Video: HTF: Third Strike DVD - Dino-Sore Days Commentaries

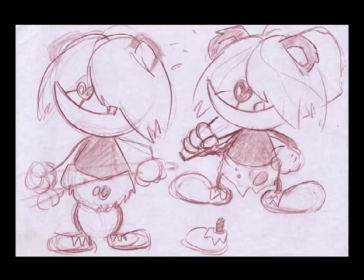I started seeing they would just take the simpler, simpler the better. And I started to realize, hey, man, I got to simplify this guy. So I'm starting to get closer on the proportions on the right. And I think the next big thing that happened was, yeah, I took his feet down. And we may have even at one point I got rid of his his cub like ears.
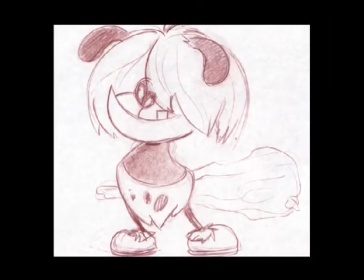So this was kind of a breakthrough because I realized that if I put these old 30s. Floppy ears. Yeah, yeah, like these old ears where he actually had that kind of old-style dog kind of, you know,
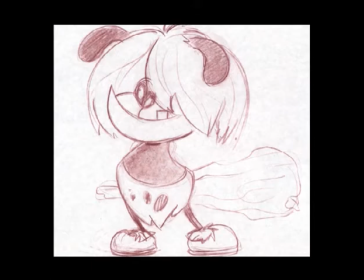unspecific animal species thing, it would start to read better. And so now the feet are getting smaller. The ears are coming on. And pretty much the last thing I needed to do after this was I changed his nose where I don't even know if I have any drawings of that.
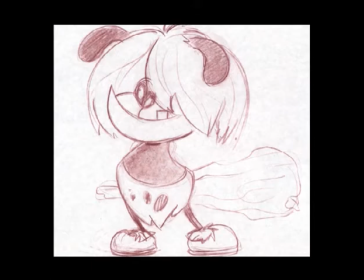That happened like literally at the last minute. And I think I was already in Flash and had electronified it when I realized. Electronified. Must put, big jelly bean nose. What the hell is going on here?
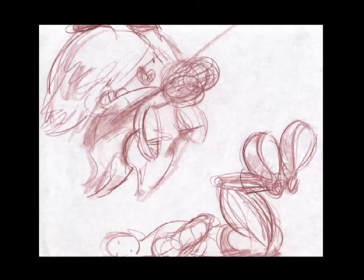Okay, so look at his proportions here. He's in this swing, and these are pretty much the proportions he ended up being. Who's this guy sleeping down here? Is that you? Was that you taking a nap? Well, you know, when you're sketching, you've got to go somewhere. You do that. That's so random with the big thing about me. Yeah, you know, you've got to go somewhere, and then you come back.
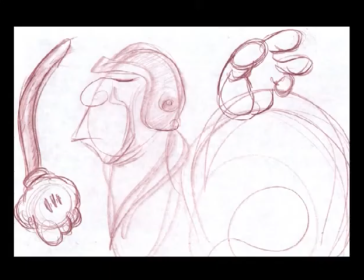I don't know what's going on down here. It's scary. teeth or something uh are you sure this is for this guy this is for dvd only what you're going what you're looking at is um a take off on a snail character and when you look at the um animatic
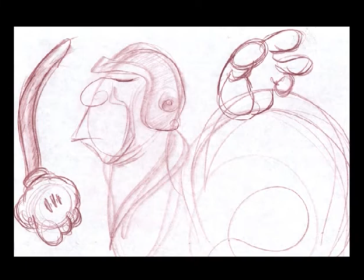that i did for right after this section you'll we'll we'll run the animatic and you'll see there's actually a scene that we had cut with this with this kind of snail character yeah so i was just getting loose and drawing this snail, and I started working out these hands. This probably was a day I was really working on getting these gloves right.
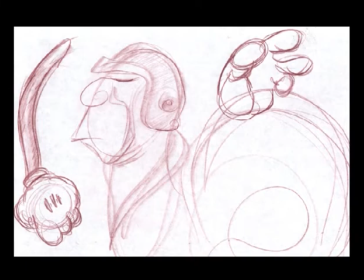And you'll see this hand in the upper right actually is pretty darn close to a hand that I used when Crow, when there's a close-up of his stomach roaring like a lion. Okay, you heard it here first. Look for that hand because, and then, as an extra bonus point,
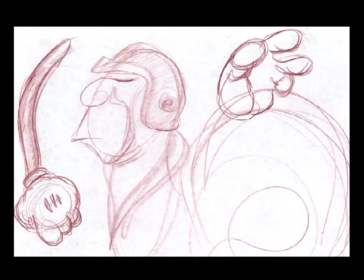watch how many times I used that hand because it turned out so well, I really liked it, that I used it ad infinitum!
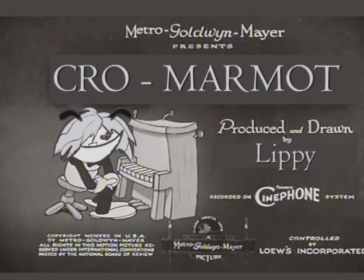Cheap! So this is the first animatic that Lippy came in with and showed us.
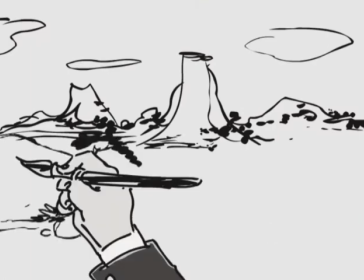Yeah, you're looking at a screen there, that was a rip-off of Flip the Frog from an old Ub Iwerks cartoon where I just put a rough chromarbon on top of that.
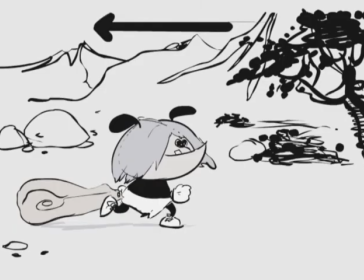So this is very, very early, you know, laying out everything and figuring out what we wanted him to do and stuff like that.
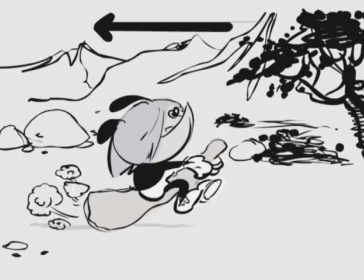I know Roddy and I wanted to do the classic, like, comes out and just dancing to the beat, You know, like all those old cartoons used to do.
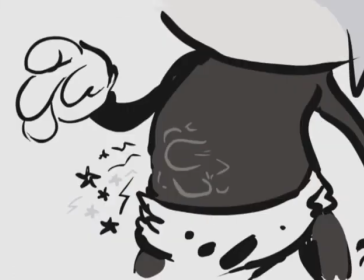Yeah, it's great. It was just an excuse to just do kind of pure acting there. Oh, there's that hand I was talking about.
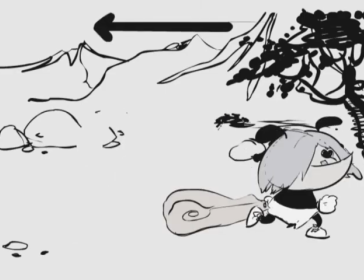So here he gets hungry, and here's the scene that we were talking about earlier with a snail.
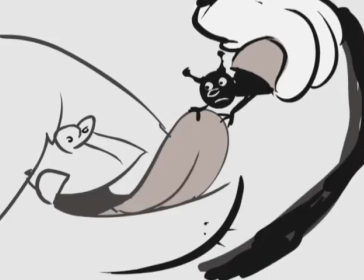Cute snail. Isn't he cute? He tries to eat him, and he bites him in the tongue.
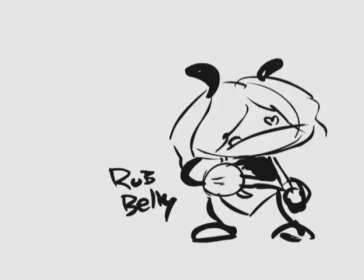He's going to do a little handy move there. So then now he's hungry again.
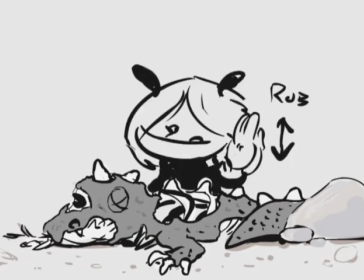And so we felt like basically I didn't have time to do that with the production schedule. I didn't have time to actually animate that thing, and it was fine.
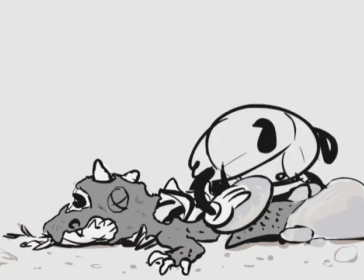It was a redundant gag. This is affectionately known as Burger Bun, this section.
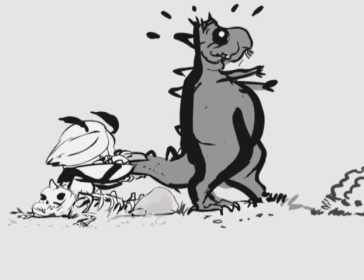And this is basically Ken and Rhodey's gag, great gag, all of this stuff.
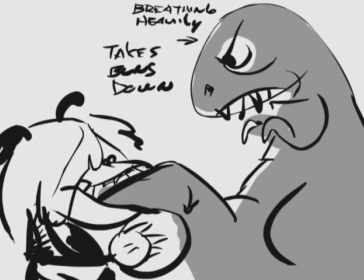There's a much more ominous dinosaur in this one. Yeah. And this thing played out pretty long.
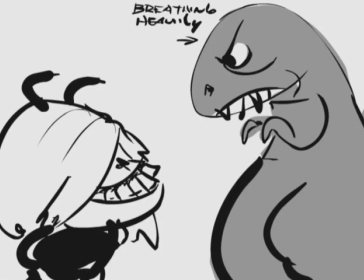We didn't know if this was ever going to work. And so actually it didn't so we cut this in about half Yes, this is the raptor
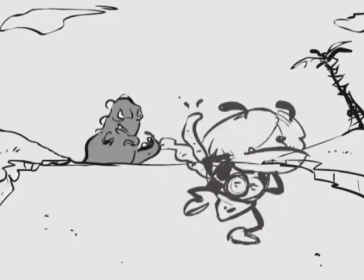Okay cartoon there This is one of the very earliest actually tests that you showed us lippy that run that run cycle
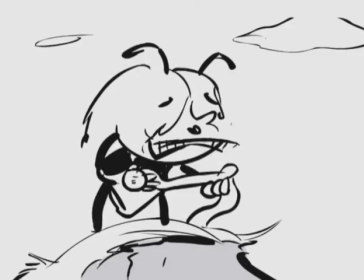Yes Had to get rid of that gesture He's pulling it.
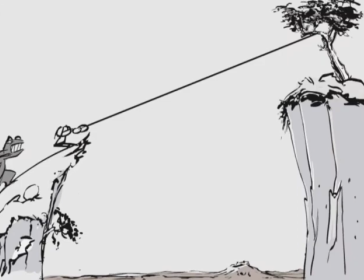Oh, that was my favorite. I was like oh, now. That's what I really liked. Yeah Ha! Swing.
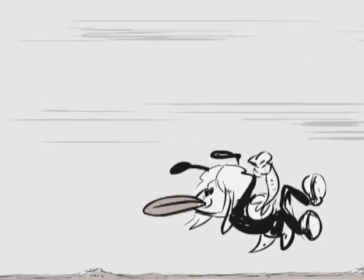Oh, we had a scene here.